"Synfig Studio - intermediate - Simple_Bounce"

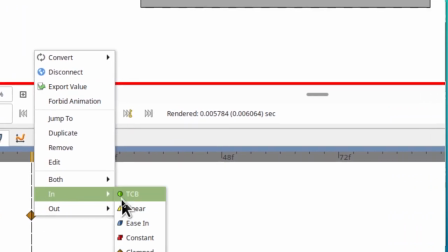(8:13)
So I'm going to say we're going to ease in on that.
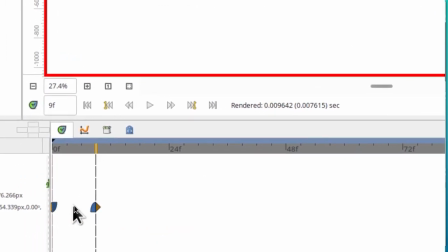(8:17)
So that'll give us a little slowdown at the start and a little slowdown as it crashes into the bottom.
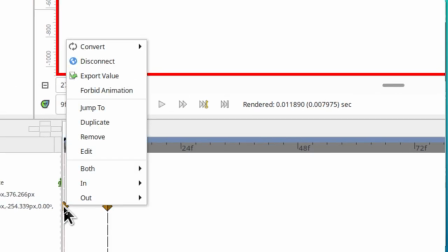(8:23)
So do that, please. So right-clicking on a waypoint gives you a lot of options to change that waypoint.
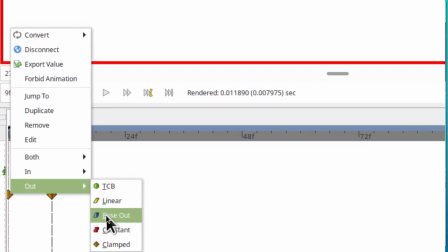(8:29)
But what we're going to focus on right now is easing in and easing out, or both.
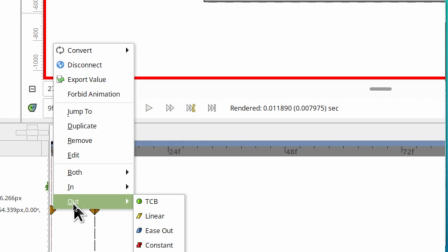(8:33)
So since we're on the very first waypoint, the only thing that would make sense is coming out of that waypoint to do something.
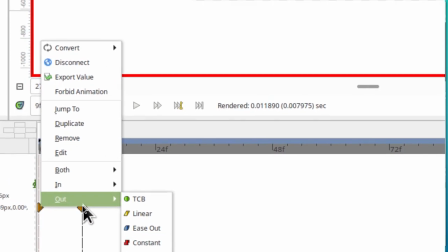(8:42)
And that is what we're going to do here. We're going to select out and then click on ease out.
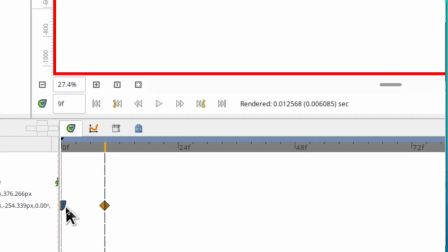(8:47)
So do that and I'll explain what it means. So by putting an ease out here, when this ball starts off at the top,
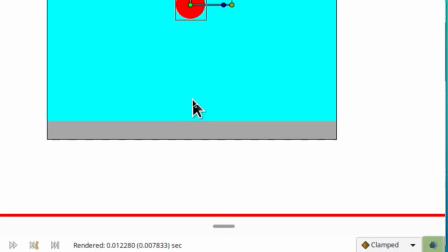(8:55)
it's actually going to start a little slower and then pick up momentum so it gets to the speed it's at,
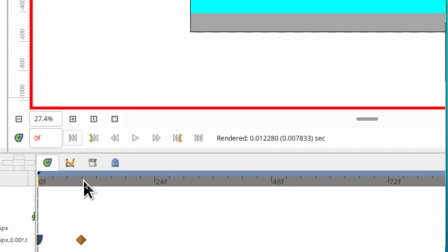(9:03)
full speed, by the time it reaches this point, which we just established.
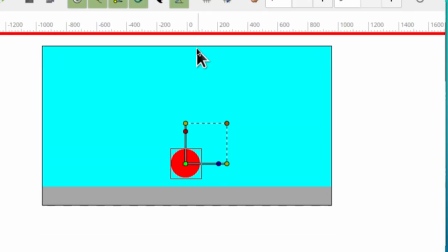(9:09)
Okay, so here, what I want you to do is, now that this is going at a pretty good speed,
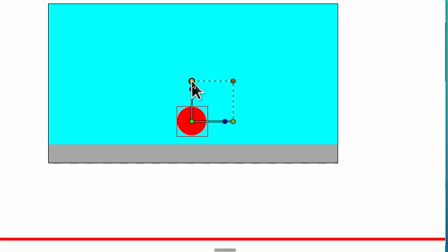(9:14)
we want to communicate that speed in animation by stretching it.
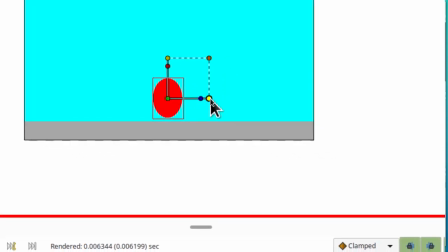(9:19)
So if you stretch it one direction and squash it the other direction,
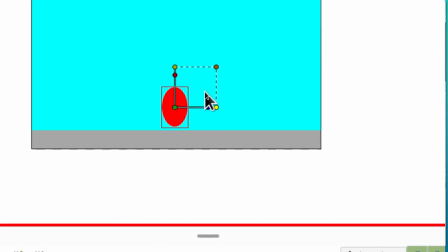(9:26)
you're doing an animation technique called squash and stretch, which is something that's used to communicate
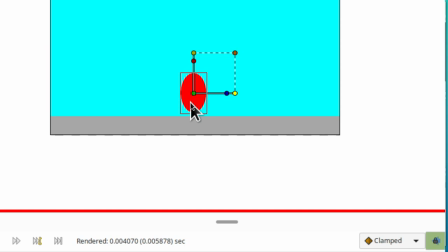(9:35)
physics, the speed of an object,
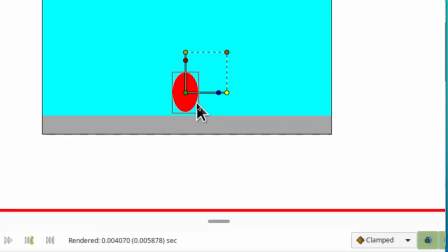(9:38)
the stresses it's going under, and a ball falling, we would expect it to be stretched out a little as it makes maximum speed.
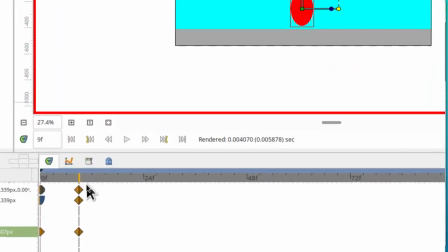(9:46)
So do that. Okay, so let's go to this next frame. And I think we don't even have to do a full three frames.
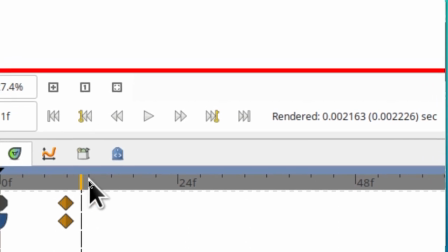(9:55)
We could do something in between. So just click somewhere in between these two tick marks.
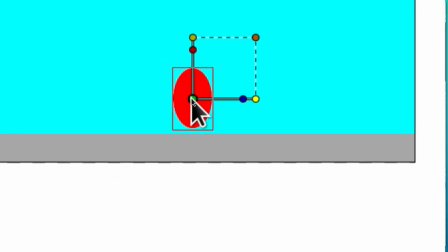(10:03)
Okay, so let's get this to do what we want. We're going to bring it down to the ground.
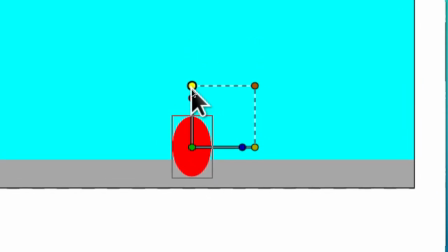(10:09)
This time, we're going to go into a squash. Oh, a little too much squash.
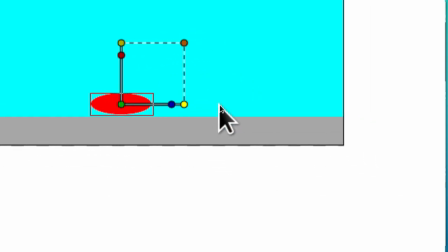(10:20)
And we'll stretch this way.
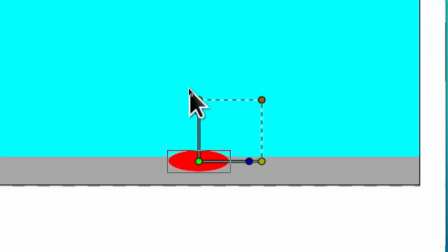(10:24)
And bring that, and that should be it. So have it hit the ground and squash it like this.
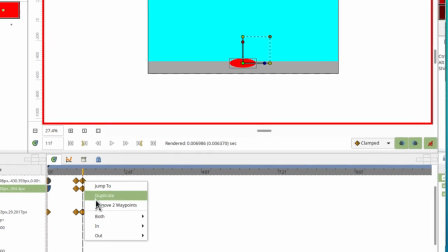(10:32)
Now, when an item gets squashed like that, it's going to slow down as it's getting squashed.
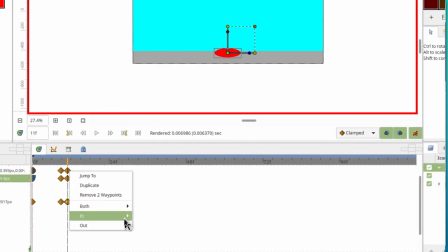(10:38)
So that's coming into it. So we'll go to In and Ease In. And it should select that on all of them.
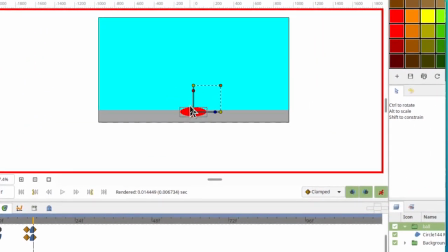(10:47)
And then we'll get a little bit of a slowdown as it gets squashed. But then it should explode back.
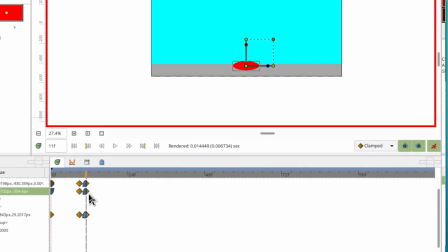(10:52)
So we're not going to ease out. So go ahead and make that an Ease In waypoint.
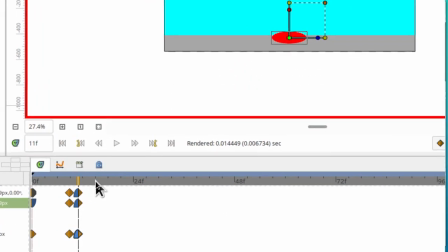(10:57)
Okay, so after hitting the ground, we're actually going to explode pretty quickly. So I want to cover quite a bit of space and a little bit of time. So we're just going to click kind of in between these two.
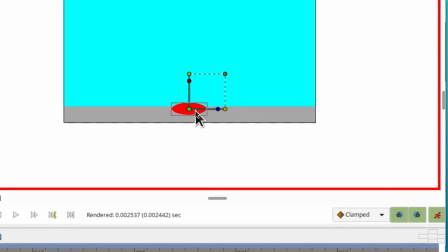(11:11)
So we're a little less than three frames. And then what I want you to do is move this up again.
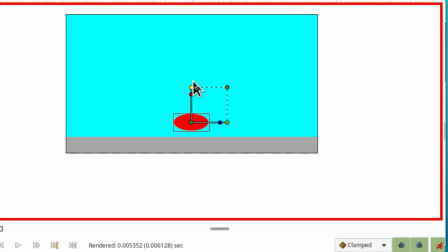(11:18)
And we're going to unsquish it and try and return it to its original ball shape.
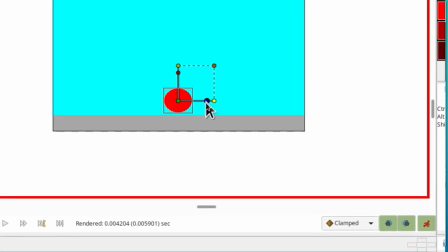(11:26)
I think that's a little bigger than it was. There, so as it bounces out, it picks up that speed.
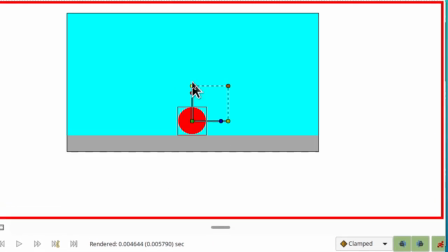(11:34)
It might even start elongating there, but we'll, by the time we get up here, we'll elongate it some more.
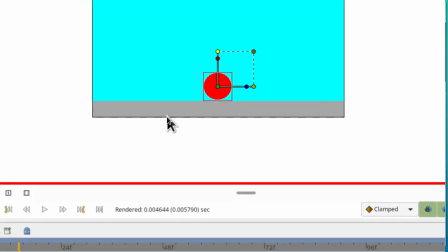(11:41)
So that becomes the bounce of the return. So do that. You're going to select this new point and make this ball shaped again.
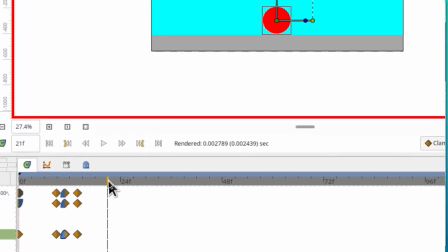(11:50)
Okay, so now let's say 1, 2, 3. That's about the same amount of time as it was before for us to fall down.
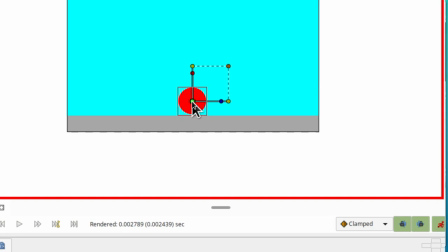(11:58)
But this time, hold down shift, click that green center, and bring it up.
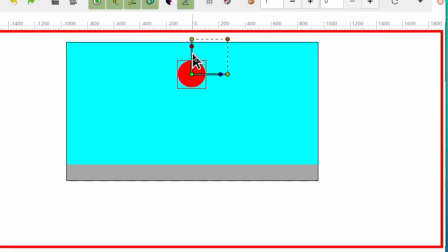(12:04)
We want to, I can't remember where we started, but we want to not be as high as we were before.
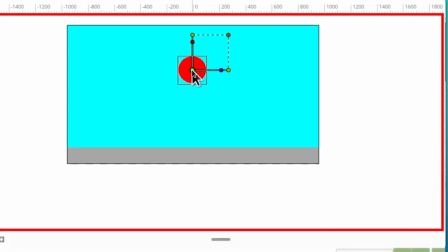(12:09)
So maybe I should bring it down. And this time we're at the point where we haven't peaked at the top yet,
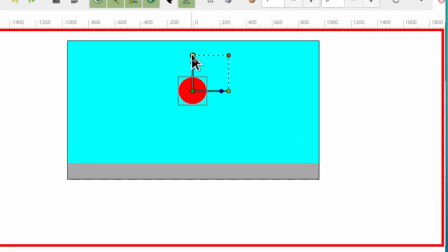(12:18)
but we have built up enough momentum to stretch.